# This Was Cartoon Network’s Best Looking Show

Hey everyone, KuroTheArtist here, and welcome back to another Ben 10 Breakdown. We're still chucking our way through the two-part pilot.
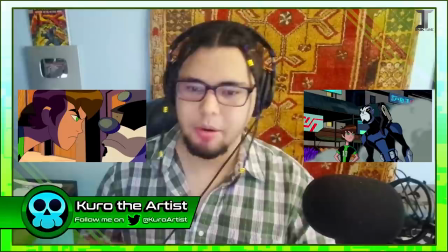(0:18)
Part 1 may have highlighted a lot of the changes I didn't really care for. Part 2 gives me a lot about what I do like about the show.
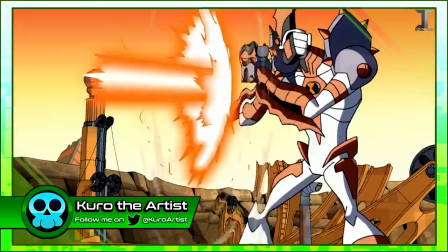(0:24)
And one of the biggest draws is, of course, its incredible artistic flavor woven throughout the series. The art style is the most different from the previous three series, sure.
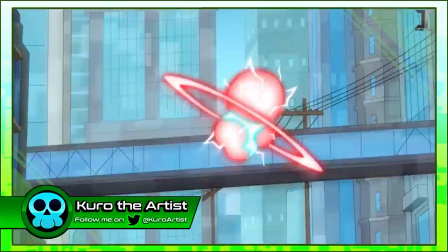(0:32)
But if you take a second to actually look at the show, it's gorgeous. But it's not just the art style, it's the entire composition of the series.
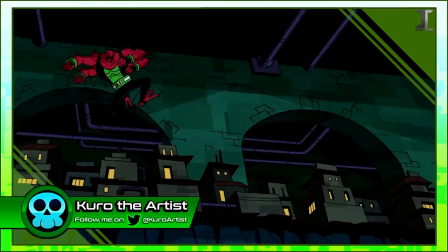(0:40)
The storyboarding and the choreography, the intricate world building, and the sound design?
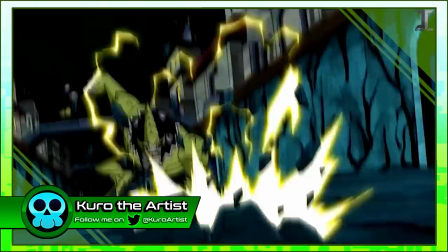(0:45)
Flawless. One might even say peak. There's so much care put into every piece of the puzzle in Omniverse, I'd go as far as to say it's Cartoon Network's best looking show.
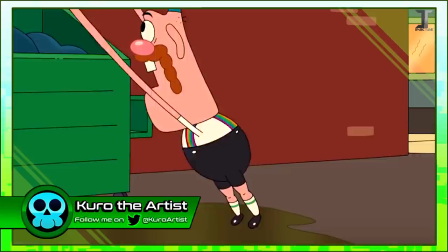(0:54)
Nothing airing on Cartoon Network at the time could even hold a candle to how jam-packed with detail this series is.
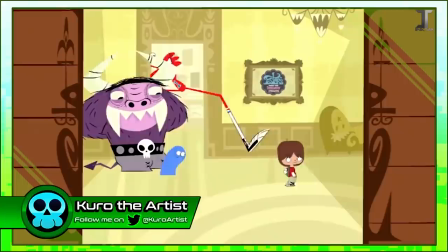(1:00)
This isn't to flack on the shows with more simpler art styles.
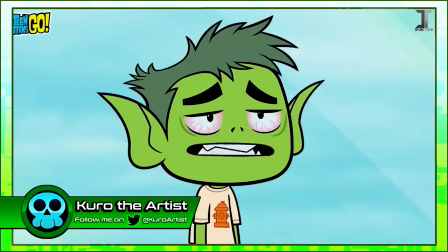(1:03)
Some shows were made specifically to be scarce on the detail to fit the vibe of the show, and it absolutely works. Not every series is even trying to be Omniverse. They got their own methods to their madness.
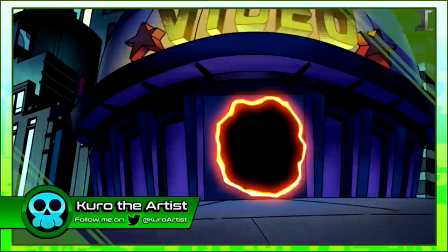(1:14)
But I also feel like that's what makes Omniverse special.
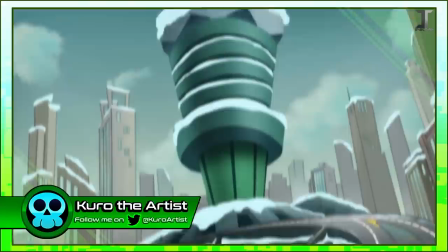(1:17)
Even other shows that used a lot of the same crew, primarily Derek J. Wyatt, didn't look or feel as good as Omniverse either.
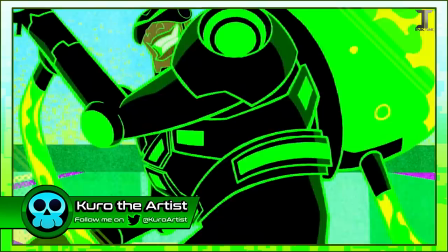(1:24)
But of course that could also be contributed to the time and improvement, as Omniverse was the most recent one out of these examples.
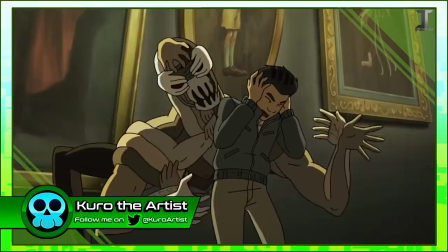(1:30)
And while modern cartoons are definitely spreading their wings with animation, it doesn't quite hit the same level of detail and care that Omniverse did either.
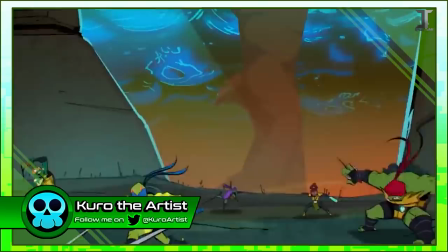(1:39)
Again, not always a bad thing. Rise of the TMNT, for example, is one of the best looking modern shows I've ever seen,
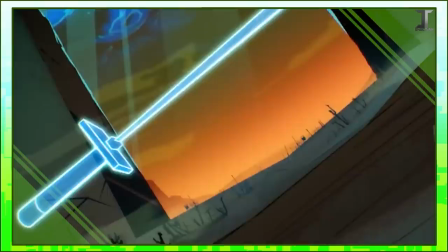(1:46)
in large part of keeping the designs very stylized and easier to draw, allowing them maximum fluidity and expressiveness of the characters. But Omniverse manages to capture that same energy, and still keep their characters packed with detail. I try to diversify my vocabulary with these breakdowns so I don't keep saying the word detail over and over, but honestly, that is the perfect word for this.
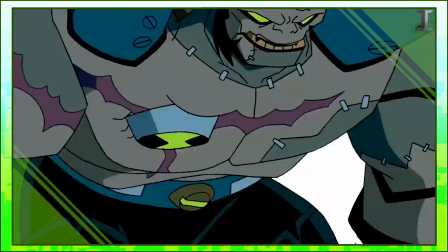(2:08)
Sometimes I sit there and look at these character designs and I'm like, are they really going to have to animate that?
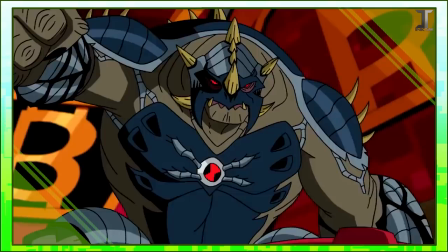(2:13)
And they do. And it looks great. Combined with the sound effects, the score, and the voice talent, each episode contributes to making the series that much more memorable with its creative efforts. I really don't know if a show like this will ever exist again. So let's continue our introductory dive into the world of Omniverse, but first, if this is your first breakdown and you're curious about how my rating system works, there's a detailed description down below along with a link to all my previous breakdowns,
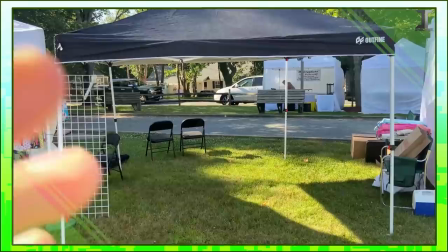(2:39)
but by all means watch this one first, I'm sure you'll still enjoy it. Also today's video is my last chance to tell you that we are going to be at MomoCon next week.
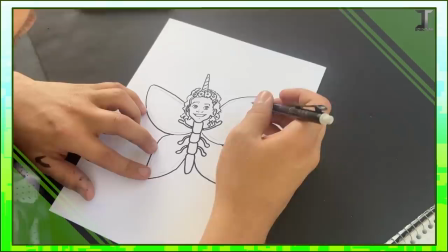(2:47)
I'm going to be doing live drawings every day, so come on up and get one yourself.
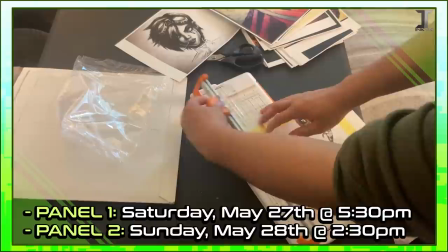(2:51)
We're also raffling off an Omniverse hoodie, a limited edition Horus plush, and we have two panels at that event as well.
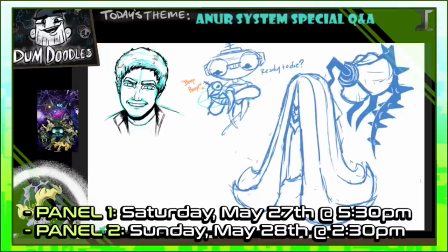(2:58)
Ash and I are doing Dumb Doodles live, and it's our first time doing this outside of a Twitch stream, so we'd love for y'all to come out and show your support, and possibly win a few prizes. But now, onto the breakdown. The More Things Change Part 2 was written by Matt Wayne, and aired nearly two months after Part 1 on September 22nd, 2012.
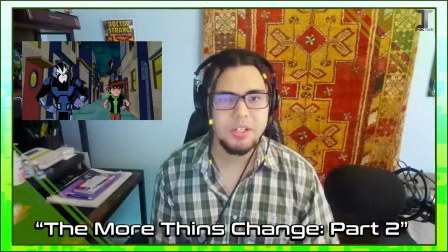(3:18)
Ben and Rook continue their pursuit of the gang into Undertown, where they learn of this city that's been living below Bellwood for quite some time.
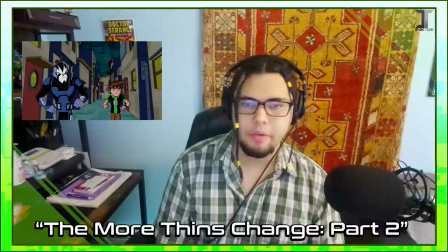(3:26)
As they both have their own methods of exploring and investigation,
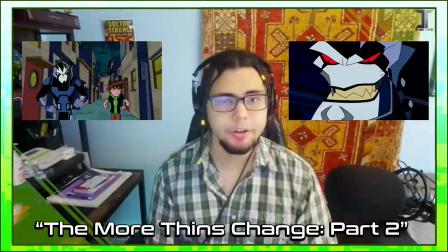(3:30)
they eventually track down the source to be Siphon, Vilgax's old lackey as the leader of said gang. Meanwhile, Kyber is still looming in the background.
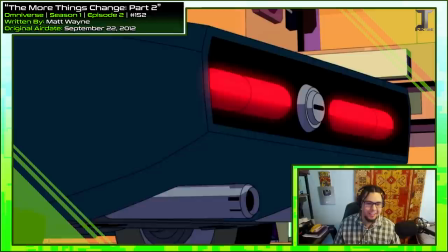(3:43)
I know this is fast cut just because it's a recap, but the arrangement is funny. Ben's like pleading for them not to go and then they just drive off without saying a word can you imagine if the real scene went like that can't believe you're really going to leave god